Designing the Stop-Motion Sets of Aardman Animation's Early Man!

Hey everybody, it's Adam from Tested, and on a film like Aardman Animations' Early Man, everyone understands that the puppets that are animated in the film have specific characters and consistencies, but you might not realize that the sets themselves, the entire world that gets built for those puppets to move around in, also is a character in the film. And how those characters get developed is the job of Matt Perry and his art direction team, and we're going to find out how they do it. Matt, there seems to be so many different locations in this film. How do you go about designing such a large and complete world? Well, we've got two main cultures in the film. That was our starting point. We've got the Bronze Age and we've got the Stone Age people. So straight away you try and shift away. You look at the characters because part of their design, you can sometimes draw stuff from them in itself to sort of aid your design.
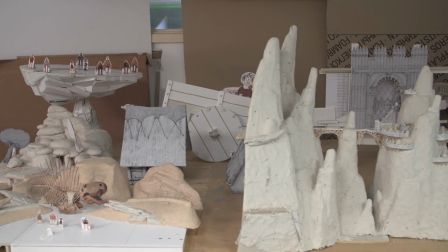0:53 The Stone Age people are big and round and solid, and their caves are sort of big and solid, big round stones, and that sort of harks to them.
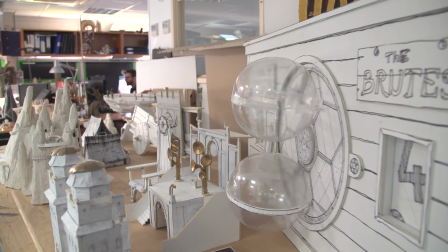1:00 And in the Bronze Age town itself, we wanted that to be this technological society who have come an empirical invading force, and they've come and their world, we sort of go, well, actually, for being that technical,
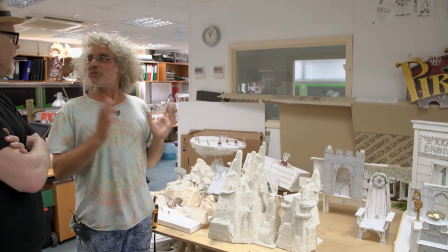1:13 they could live anywhere. So we actually put them in the most inhospitable, terrible place on Earth, and they can cope with that.
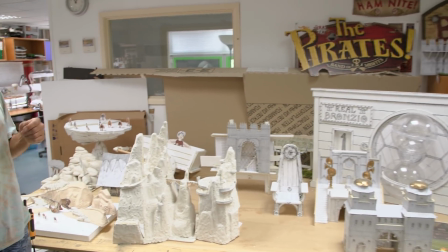1:19 So that was sort of where it started off, with a few sketches and some basic concept art.
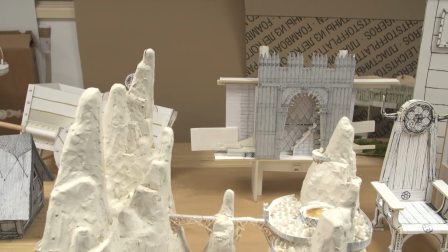1:24 And so the main Bronze Age town is actually set with lava and volcanoes all around it.
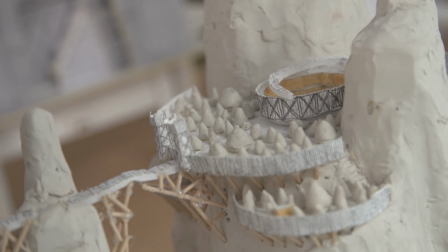1:30 This was the first sort of sketch model we did for the town itself. So the design of the city is actually both informed by and informs the story. Absolutely. I mean, we are the sort of the background layer of storytelling, if you like.
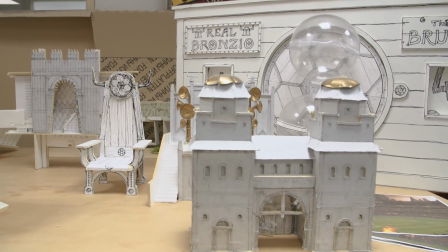1:45 So you get the initial story, and then we're trying to layer that up as you go along. And on top of that, you know, bronze is their world, ore is what they're after. It's their greed to become mighty. Is what's brought them to the Stone Age, village, and that's why they're invading it to try. The Stone Age village has bronze. There's bronze ore all over their valley, but it means nothing to them, and they don't know what's going on when they're invaded. So everyone's taken back to this town, and this town is just so awesome compared to anything they've seen.
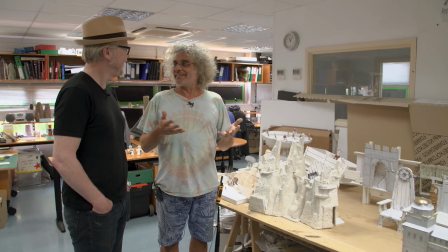2:16 I mean, we've totally egged it up. It's sort of a clash of cultures in a very non-real historical line.
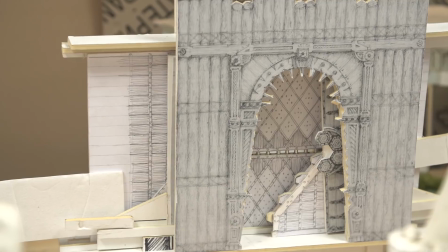2:23 We're sort of mixing it all up a little bit. I mean, early on, I think I was saying our main evil character was quite Darth Vader-like, and he had a big metal helmet on.
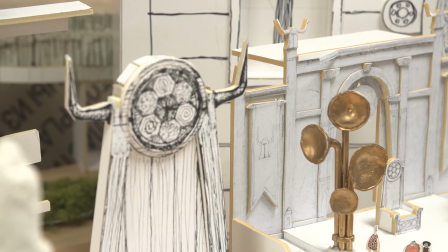2:32 And at one stage, that was actually our starting point, with horns on his helmet. And actually, in the end, that went away. But the soldiers and everything for the Bronze Age kept these elements. I see horns on this big chair here. And absolutely everything, it's informed it.
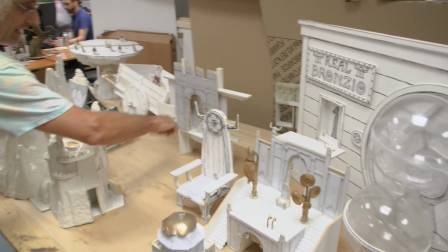2:46 In fact, the arches for all the architecture have virtually the same profile as the original helmet.
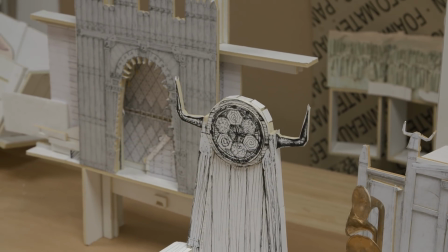2:54 The horns on the back of the chair, again, that's the inverted arch. And so that has given us something really to grab all the way through.
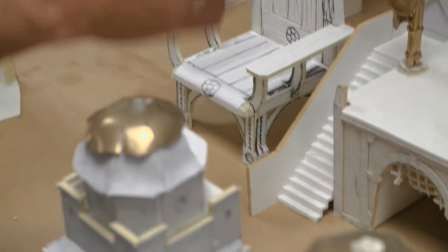3:00 And whether it's in stonework, like this is stonework down here, or in the woodwork, we've sort of developed an architecture that will be consistent all the way through.
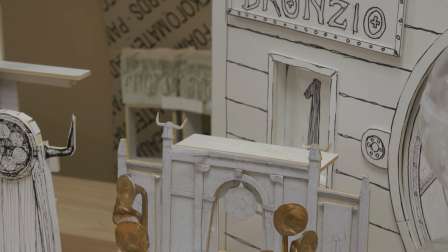3:08 So you go, yes, that's the Bronze Age. Once you've got mock-ups that you're happy with, how does this process then get translated to, I'm assuming, a team of dozens of people to build any more dozens of sets?
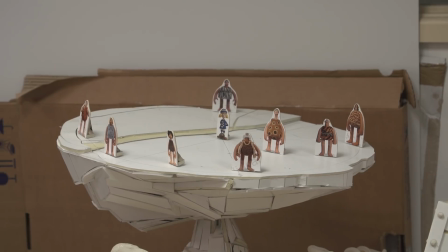3:20 Yes, I mean, the job of the art department is massive. It's many things. We've got the logistics we've got a construction team.
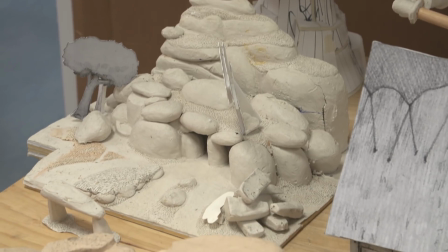3:26 They build the basic sets, and during our design process we have to make everything accessible to animators.
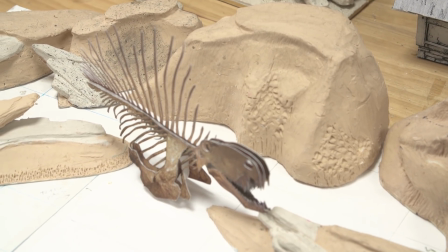3:32 In the end, they're like 50-foot giants, so it's no point having a set that's normal and they can't reach to get to do the animation. So you have to engineer their ability to We have to engineer it, whether the set is divided up into bases. We divide it up into bases that you can remove, and they can get in, and then you'd do plates and put the floor back in afterwards. So you've got to create access. Sometimes it's access hatches if it's right in the middle of something that's difficult to get to. Sometimes they have to climb up ladders and hang over things, but we try and make it as easy as possible, because they're going to spend hours and hours doing their thing.
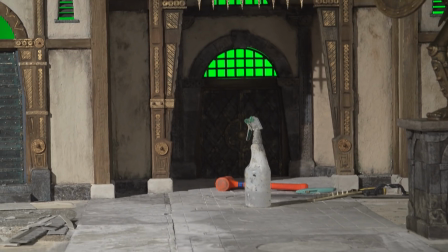4:03 So we have to consider them all the way through. That's the construction crew.
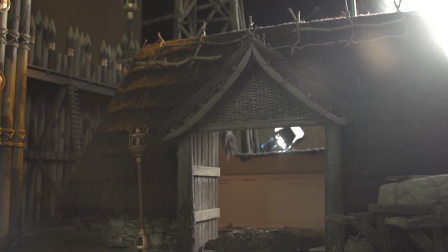4:08 That's the construction, building the basic blocks, and that will include a little bit of texturing, doing the woodwork.
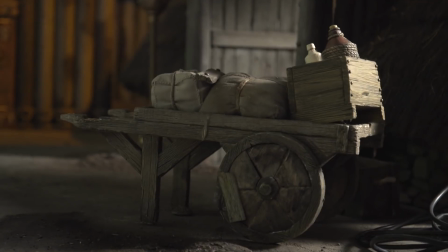4:14 It's the carpentry element of it, if you like. And then we've got a team of set dressers, which are probably our biggest team.
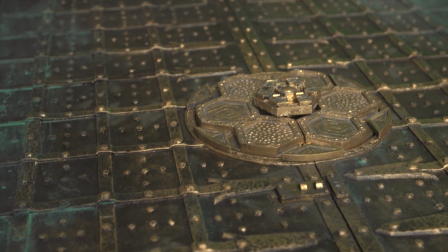4:21 They take those initial building blocks and they do the painting, they texture.
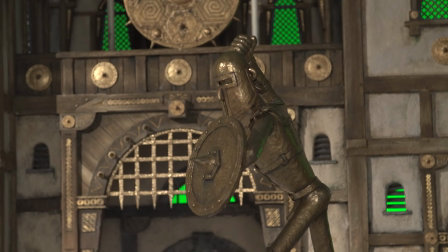4:26 Like all the woodwork, we brush the wood away and then we burn it to make it look old, so you get the rich textures coming out.
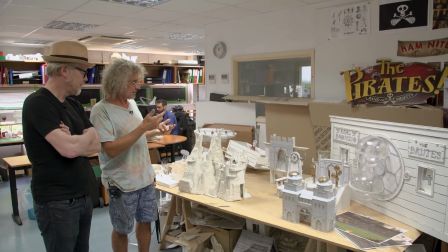4:32 I think one thing about stop frame animation that I think is brilliant is that it's real sets.
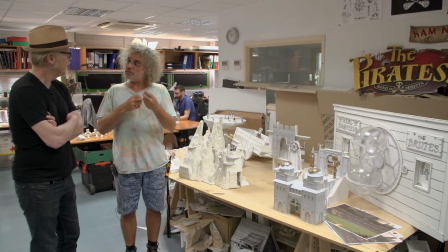4:36 And so all the textures are real, and we really work on that textural quality.
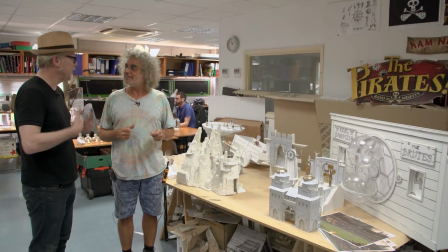4:41 It's miniature, but you really are imbuing it with the age. And it's got to feel totally natural.
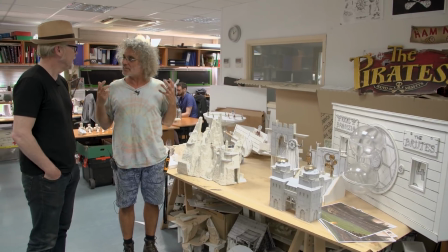4:45 If you don't notice the backgrounds, actually we've done our bit. You know, you're just thinking about the story, and it's just a natural world to be in, but incredibly 3D.
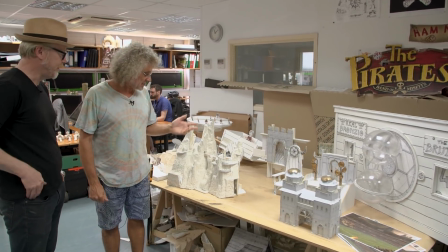4:54 But you don't just hand this mock-up to a construction crew and No, say, I don't. Build this. What happens is it then goes to the drawing board stage.
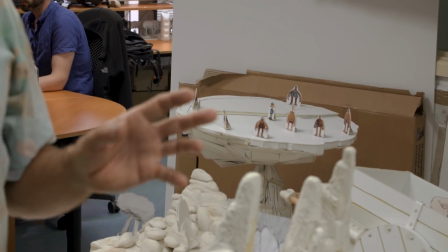5:00 I'll start at a smaller scale, probably this sort of scale. And then we go to the drawing boards. Shall I show you the drawings?
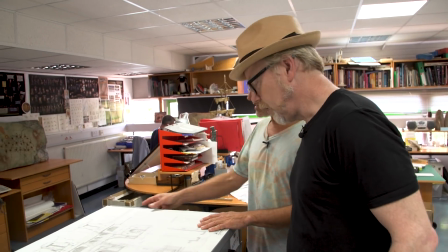5:05 By all means. So we sort of start at a scale, probably a smallish scale. This is what we're going to go and have a little look at the moment.
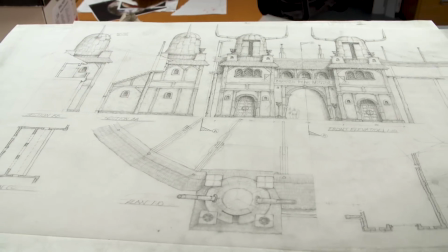5:11 This is the stadium. So we start at small scale, and again, I'm just building the blocks, how wide things are going to be.
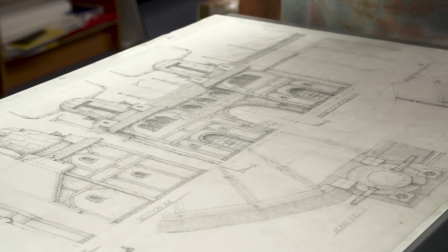5:17 Start thinking about how we would split the set as well. All of those things sort of in those early parts.
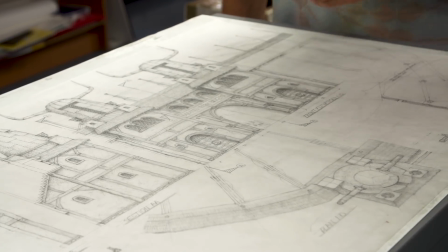5:24 You've got to sort of think practically that you're going to get to stuff.
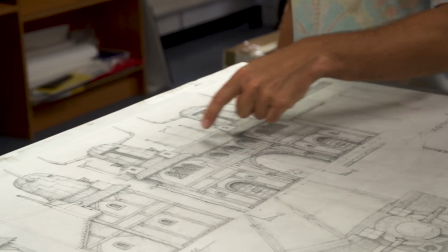5:26 I mean, there's a point where I know I need to get to up here because there's going to be some guys banging some gongs on it,
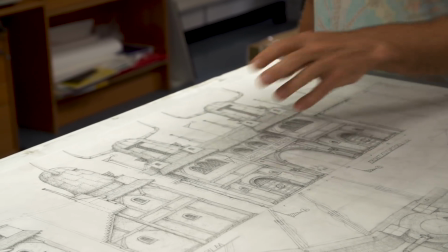5:33 and on a giant gong here, so I have to think about how we can get to that.
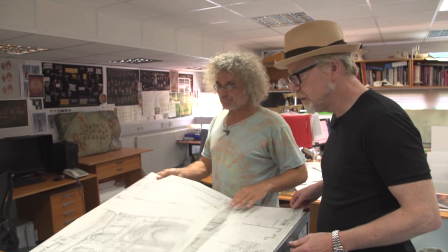5:38 And then from that scale, we'll go up a scale and start thinking about the small detail.
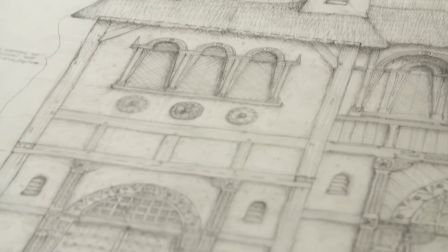5:43 And then I start looking at the architectural details, what things could happen, what sort of spacing, what sort of proportions.
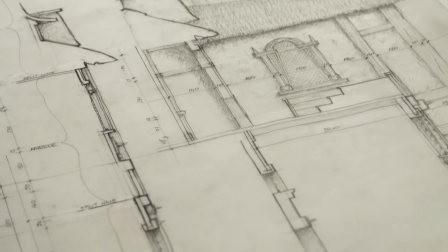5:51 I'm just going up scale each time. Right. What details I might have to start ordering, getting my prop makers to make.
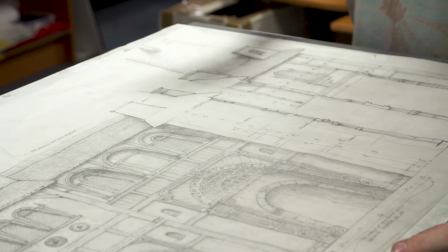5:59 Ahead of the game, if you like, because there's obviously quite a lot of detail and stuff going into it.
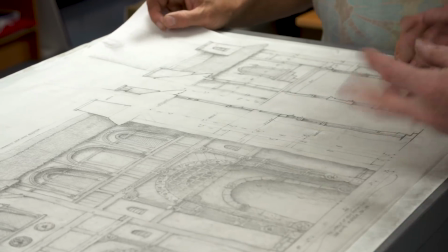6:04 It's fascinating how much this is both like a blueprint and also a drawing. Well, actually, I find that the construction and the set dresses work better with pencil than with computer drawings, because there's a sense of texture and aging, and all of that is part of our world as well. Yeah. For it to sit in naturally,
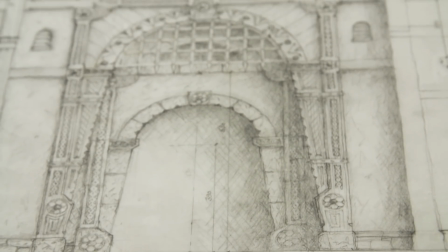6:20 we want to be painting it, we want it weathered, we want it worn, you want the woodwork to be wibbly wobbly, it's sort of quite natural. So when you get into computer drawings, you lose all of that. So we tend to stick this way. And because nothing is made and everything is made from scratch, you just have to draw it. Everything has to be drawn up. So then we go from there.
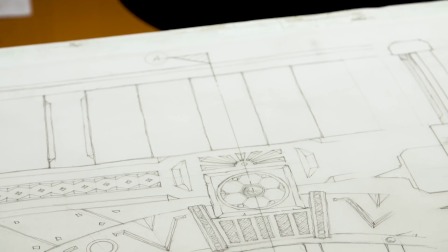6:42 We would then go into proper full-scale details. So from there, I'm really sort of working out the sections how the woodwork all goes together,
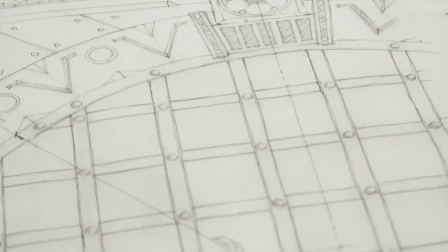6:49 even if it appears like the woodwork's going together in the right way, and it's really just on a carcass.
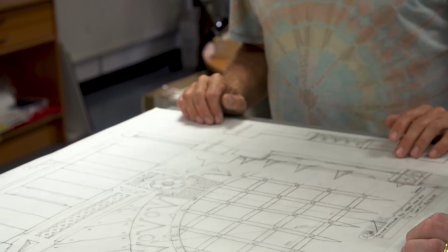6:55 And do you have a team of people drawing up these blueprints? There's me and my other art director, Richard. So there's two of us do all of these. But we're literally drawing everything. I'll just quickly show you this.
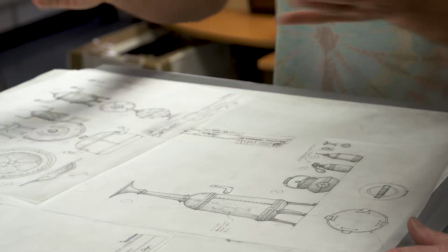7:06 We were talking about the arch and the helmet, but actually that profile is on everything.
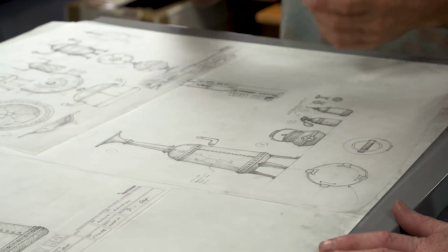7:11 These are prop drawings, and here's the arch again, but inverted into a 3D shape and spun again on these.
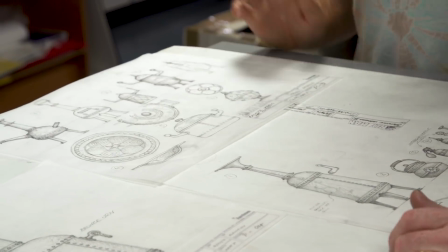7:19 Even the short fat pans. We've used it all the way through, basically, as our motif, and that really helps pull everything together.
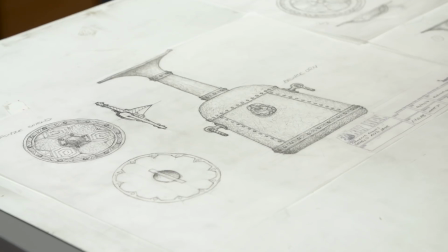7:25 It lends this deep cultural consistency to everything. There's also a subliminal football that goes on everywhere.
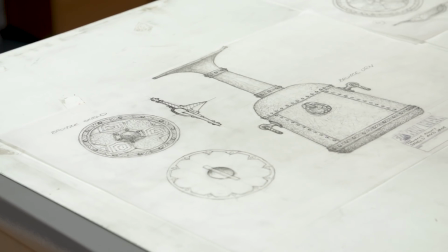7:31 I see. Right. It's in the locks for the doors, everything about it. So when you arrive at the city, you don't know what this is. Right. That's been held back, so you can't tell what it's all about. But actually, once you've seen it, you look again and again, it's been subliminally there in the paving, in the absolutely everywhere. That's in amongst this helmet motif as well. I also noticed that football involves both hexagons and pentagons, and you're playing around with each. I tried to, but actually one of the main things was the main locking mechanism of the main door, and actually just to have it split in two and come together again, hexagons were really much easier. And then it seemed more primitive that the people, even though they were making a ball, had flattened it and made it a hexagon. So, yes, well spotted.